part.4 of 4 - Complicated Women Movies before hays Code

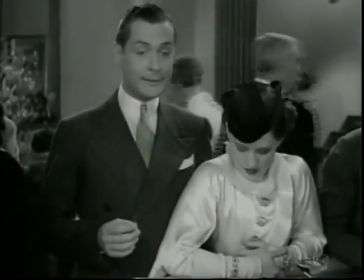465s
adultery as a subject should be avoided
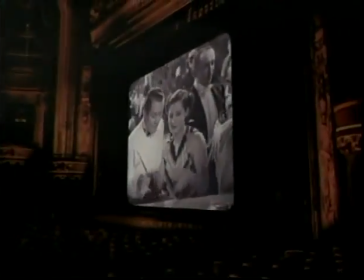469s
the dozens of prohibitions under the code added up to something even more significant
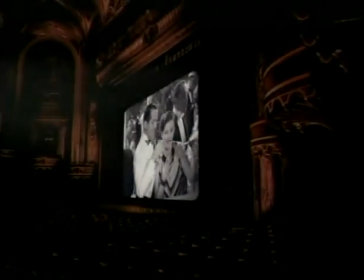475s
the production code closed off a whole area of women's expression of their sexuality,
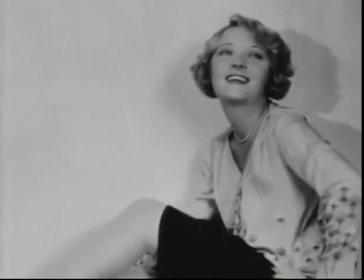481s
their sensuality, their sexual playfulness, double entendres.
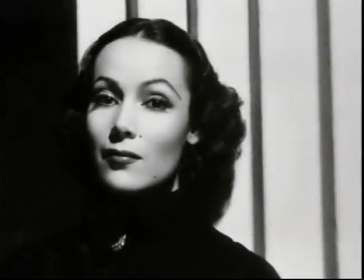486s
It was a whole dimension that hadn't ever been given its due to begin with.
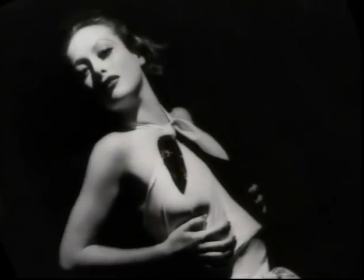490s
So it cut it off right at the beginning, right as women were feeling their way into a new kind of relationship with men, a new kind of relationship with their bodies,
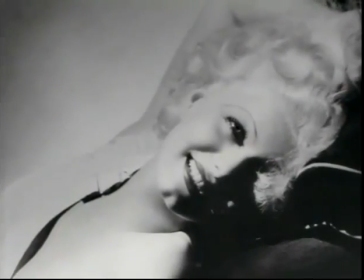500s
and a kind of unabashed enjoyment of sexuality. Suddenly that was gone. That whole area was gone. to me the worst thing about the production code was that it kept mature thought from an audience that was ready for it you'd hear oh that that's a wonderful book that had just come out but it'll never get by the code now for women it wasn't only the crime that didn't pay nothing paid having a job didn't pay cheating on your husband didn't pay not taking your husband back didn't pay having a sex life it
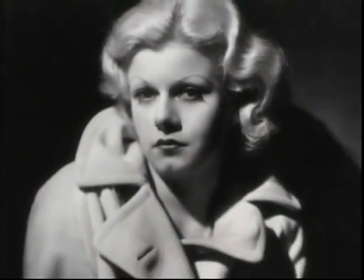533s
all didn't pay once the code came in all the women in Hollywood got their virginity back and if they lost it again they were in big trouble
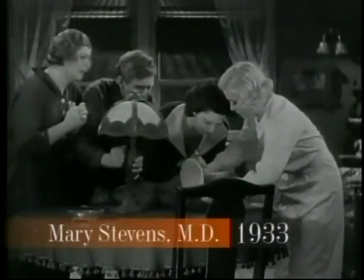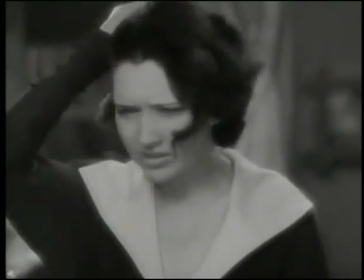545s
before the code Kay Francis starred in the film Mary Stevens MD at
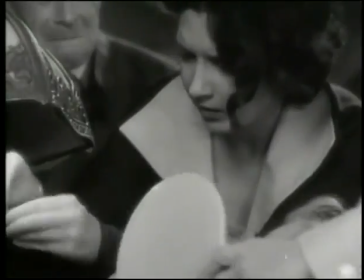553s
the climax of the film she improvises a way to save a choking baby with a distinctly feminine tool, her own hairpin.
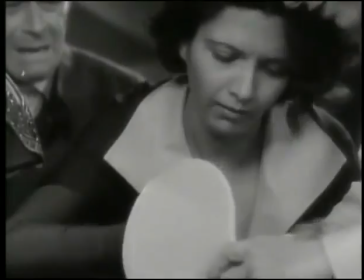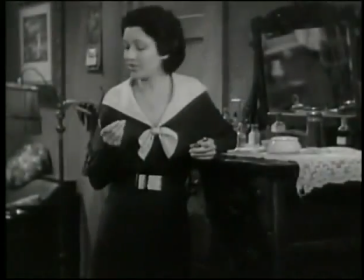565s I got it. I was just wondering, this ain't medicine, it's a man's game.
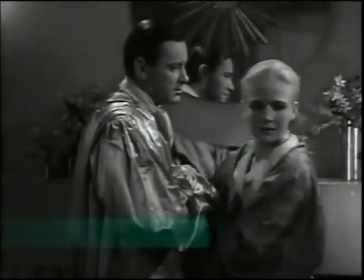572s I wonder what a man would have done in a case like this.
Contrast that with the flame within, made under the code in 1935.
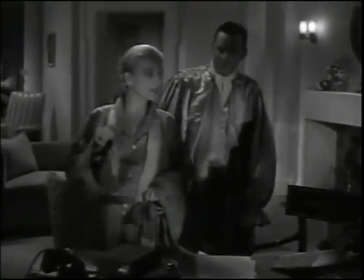581s All right, suppose we were married. Suppose we were husband and wife right now. Would you let me sit up half the night as I do most nights on these case history?
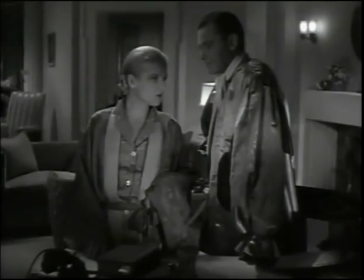587s I don't think you'd want to. Would you marry her? You mean no work? No work? I think so, no.
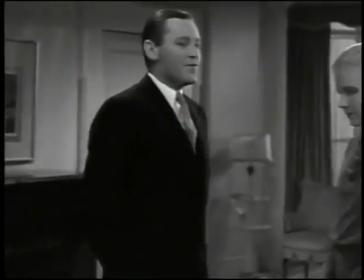592s
Anne Harding plays a psychiatrist who gives up her career and everything she has worked for to marry a man who doesn't approve of a woman working. And the happy ending of the film, the ending that's supposedly happy, is her turning her back on her entire life.
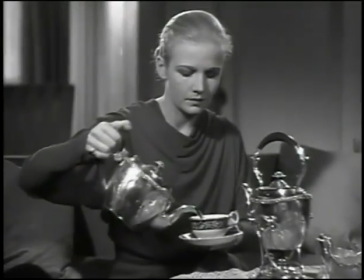605s
The way Harding plays this scene, despite the fact that the music and everybody else seems to think is a happy ending,
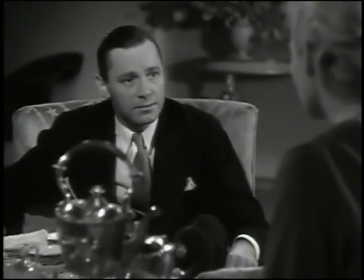612s
She plays it as a moment of abject defeat and soul death.
I'm not going on with the work.
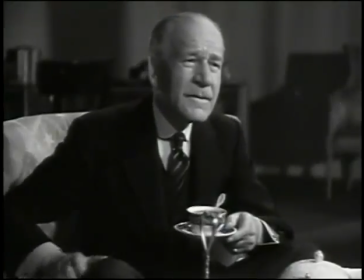620s From this minute, I'm not going on with the work.
And it's as if she's trying to sneak out a message.
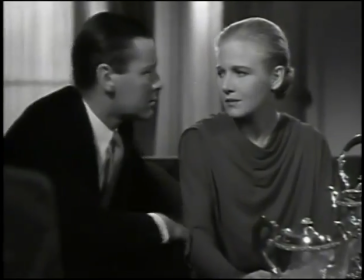626s
And I like to think that that message is for us.
What are you going to do?
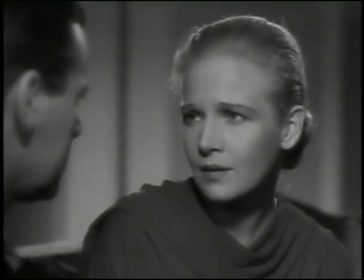633s You tell me.
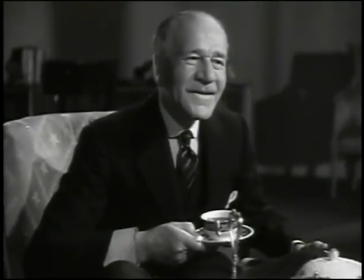637s
To see what this very intelligent, very modern actress was trying to tell us about this ridiculous, demented ending that she was being subjected to.
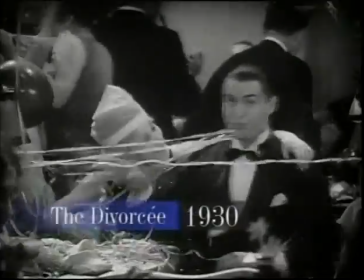646s
In 1940, when a producer wrote to inquire about remaking Shearer's The Divorcee,
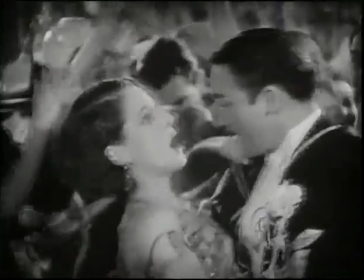652s
Joseph Breen responded, this material is unacceptable under the code as it is now administered.
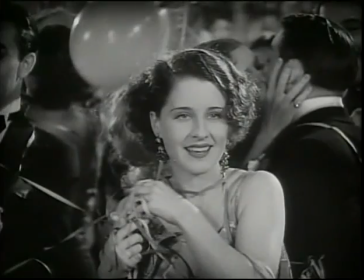660s
For decades, the Precode legacy would remain hidden, a buried treasure.
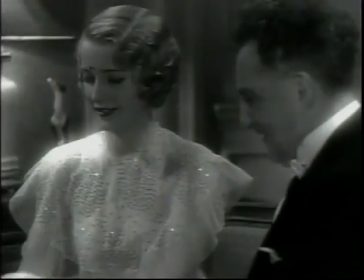666s
The actresses of Precode present a vital image of the birth of the modern era, And today it's impossible to watch them without admiration.
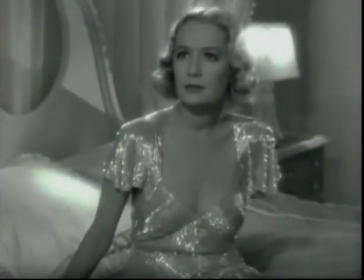675s
To see them is to marvel at how things are still the same. And it's to do that thing that can't be done.
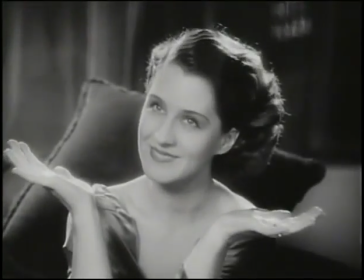681s
Though movies come closest, it's to stop time. To hold a precious moment in your hands.
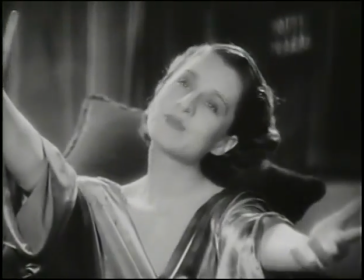687s Come on. Put them around me.